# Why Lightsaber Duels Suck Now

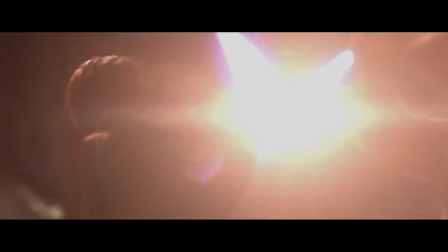Lightsaber duels are undoubtedly one of the coolest parts of Star Wars.
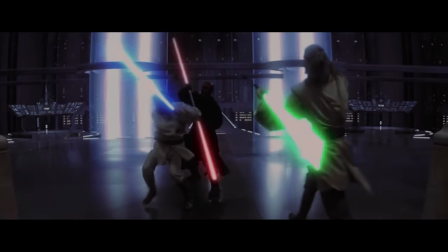I mean, as kids, we saw this and immediately begged our parents for those plastic lightsabers to reenact the Phantom Menace.
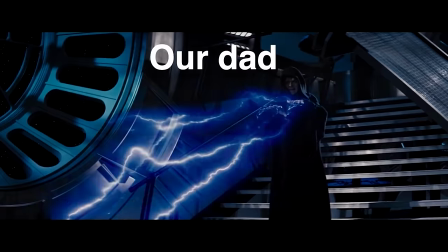That is until I accidentally smacked my brother's fingers. But the point is, lightsaber duels have always had a special place in my heart, and I'm sure you as well.
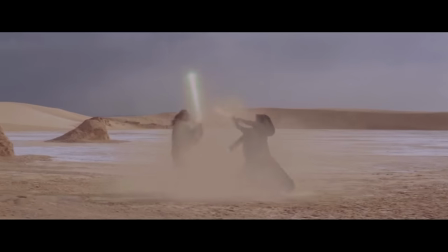But sadly, good lightsaber duels are hard to come by these days. It's widely accepted by the community that the prequel battles are better than anything that has come after.
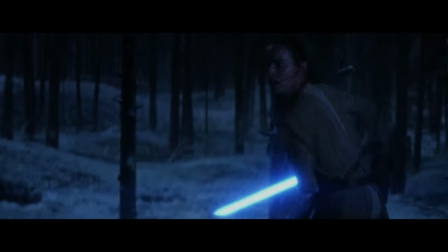For the most part, I agree with this. But let's find out why. Why do lightsaber duels suck now?
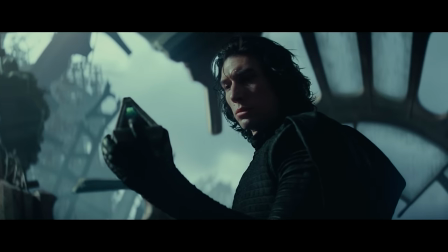Before I start ripping into the sequel movies like every other Star Wars nerd, I'm actually gonna talk about what I liked from these fights.
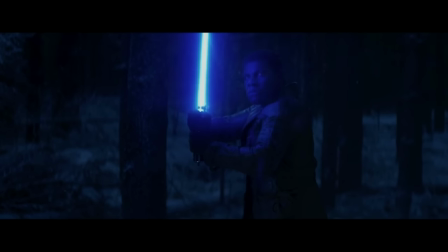First off, the lightsaber effects look better than ever.
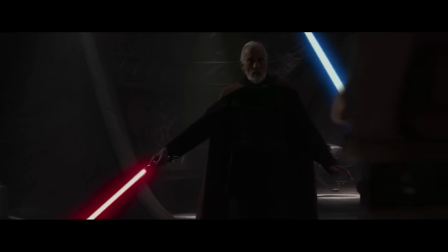In the prequel films, the light blade was added in post, which is cool but ignores the most important aspect of the lightsaber.
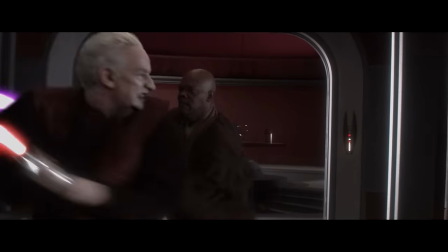The light. Even as a kid, I always wondered why the lightsabers in those movies never actually lit anything up.
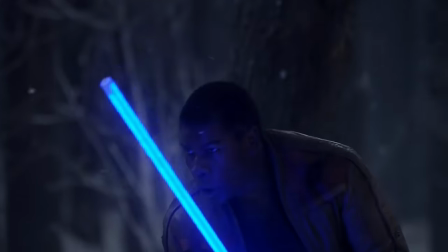Nowadays, they actually use glowing blades during production so the actors are being lit up by the brightness of the saber and anyone who owns a lightsaber knows
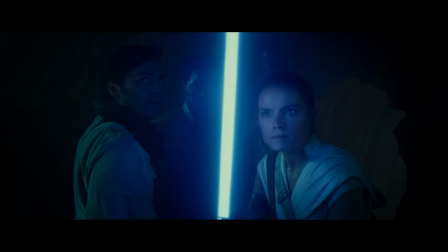how bright these things are it's blindingly bright at times like you know when ray ignites her saber in that cave to see yeah that's not how
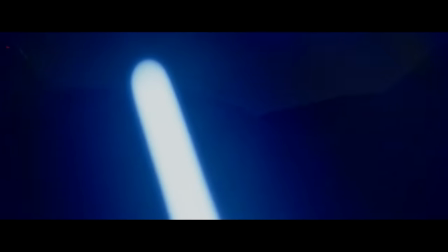that works it's much more realistic in obi-wan dude is straight up blinded by blue light when he ignites it anyways
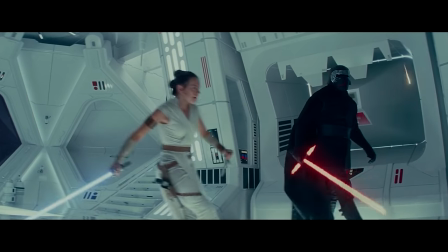i also love the modern sound design of lightsabers different lightsabers have a unique sound set i
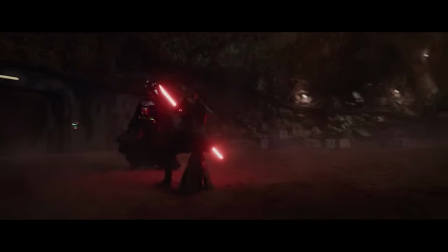don't know i think that's pretty cool i know lightsaber sound design is not a new concept, but with more lightsabers being added to the canon, I think it provides a nice touch to the character wielding the blade.
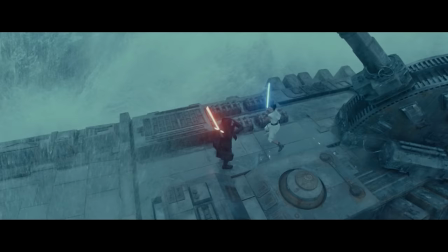And the last thing I like about the modern duels is how tired the fighters get. I actually like that Rey and Kylo show fatigue throughout their fights.
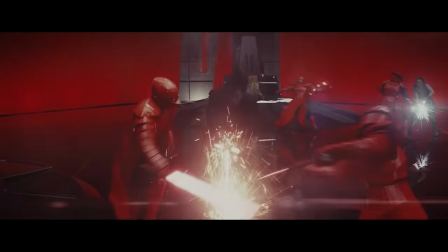It makes it a little more realistic and rough. But alright, that's pretty much all the good things I have to say about the newer duels, so let's get into the real reason why you're watching this video.
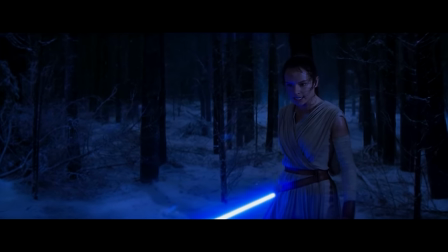Let's talk about why these new lightsaber duels belong in the trash. Nah, I don't actually think that.
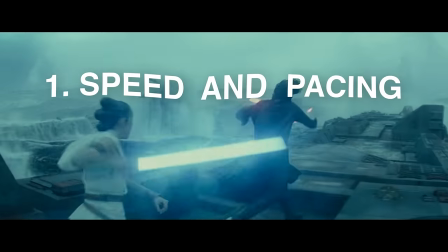I do think there are three main reasons why these fights suck. The speed and pacing, the production value of the duels, and the emotional weight in the fights.
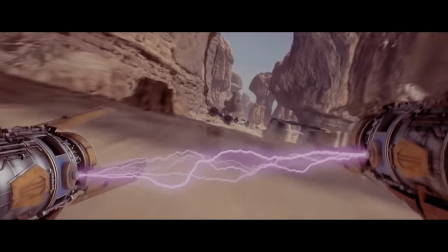But first, let's talk about speed. Humans like to go fast, and we also like to watch things fast.
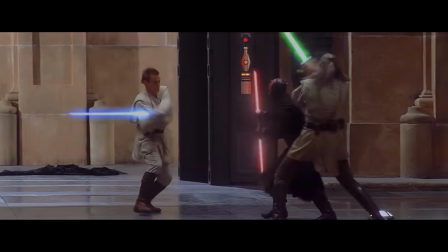So it only makes sense that we'd favor the fast-paced fight scenes from the prequels over the sequels.
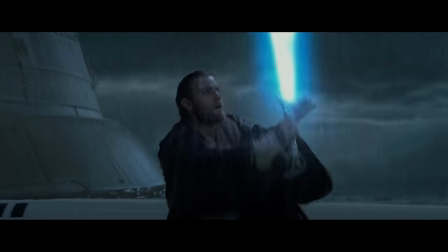It makes sense canonically too.
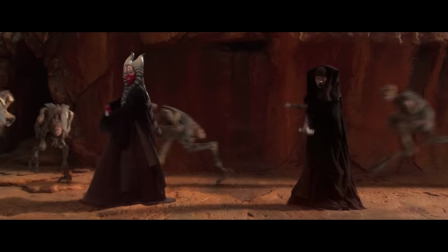I mean, these duels happen during the height of the Jedi Order and include some of the most skilled Jedi in the galaxy, whereas Rey just picked up a lightsaber 30 minutes ago.
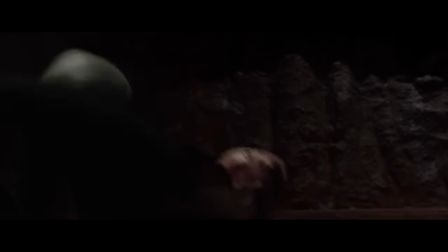But it's not just about how fast they move during the duels, it's the pacing of the duel itself.
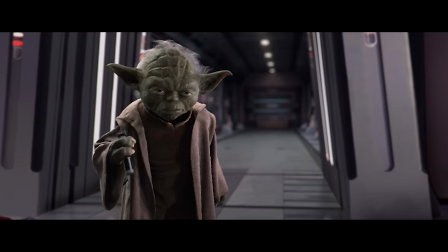A good fight should be like a great song. It should start out small and build up to a great crescendo with moments of silence in between.
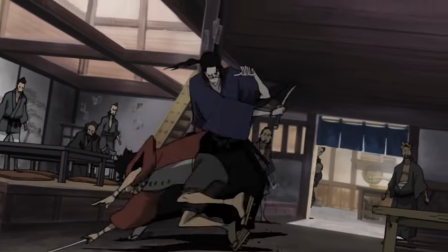I like to compare the pacing in any fight scene to anime fights, specifically what I like to call the anime leap.
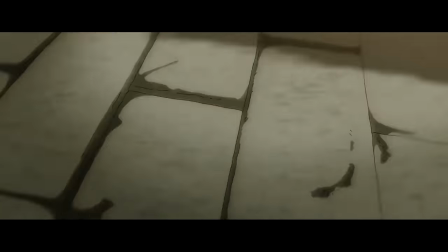The anime leap is when a character goes 0 to 60 in 2.5 seconds.
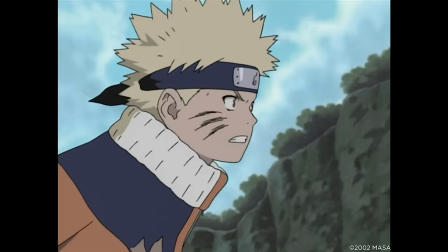Actually, it's like way less than that like when Tanjiro leaps into battle or when Naruto beats Sasuke's ass for the first time You know when the side character goes
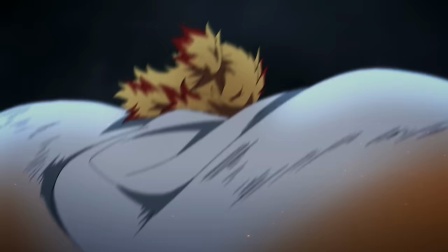Yeah, the pacing from such a slow movement to such a fast one or vice versa just hits the spot and makes fight scenes way
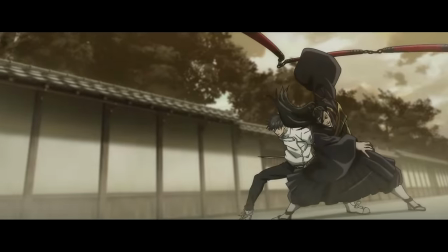more dynamic Obviously humans can't move like anime characters. I mean, can you imagine Obi-Wan just like
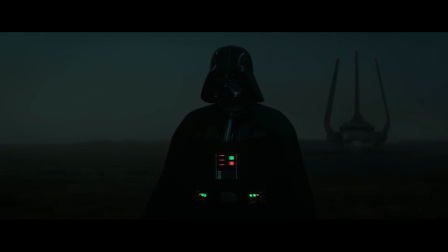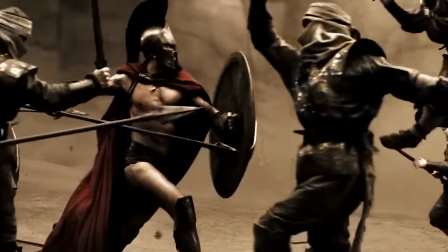Actually that looks pretty sick, but it doesn't really work. Many live-action films achieve this speed ramp using slow motion, which is also used in anime.
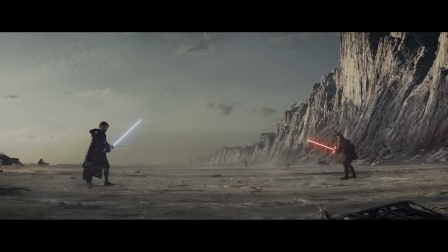However, this doesn't always work as intended and can come off as tacky. I love the emotional significance of this fight, but what the f*** is this?
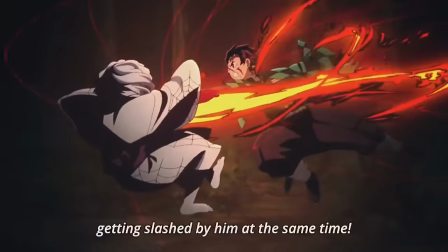It just looks cheap and there's no reason for it being here. Slow motion in anime is more justified because at least we get to hear the character's thoughts at that moment.
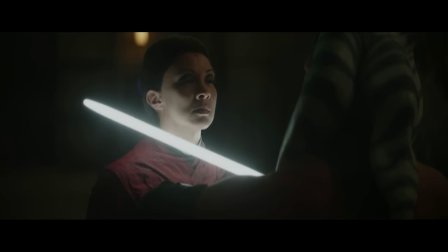So if you can't use slow motion, how do Star Wars duels achieve the anime leap effect? just change how fast the characters fight in real time.
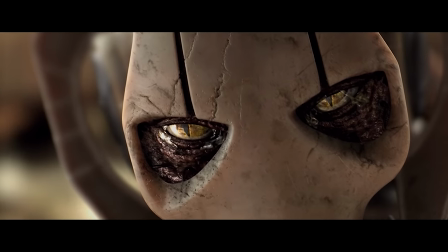For example, Anakin's leap to save Obi-Wan, the mini monologue Grievous gives before Obi-Wan yeets him, or the force battle between Obi-Wan and Anakin.
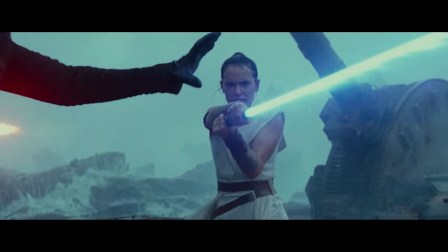Hell, even this shit from Rise of Skywalker was pretty sick. I'm not saying the prequel fights are all paced perfectly, but somewhere throughout time,
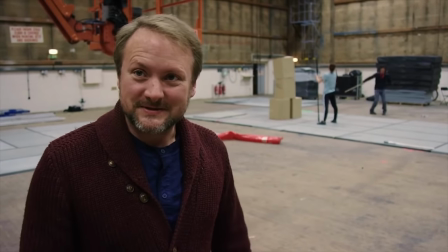it seems like the people filming these duels just lost their touch, which leads me to the lack of production value.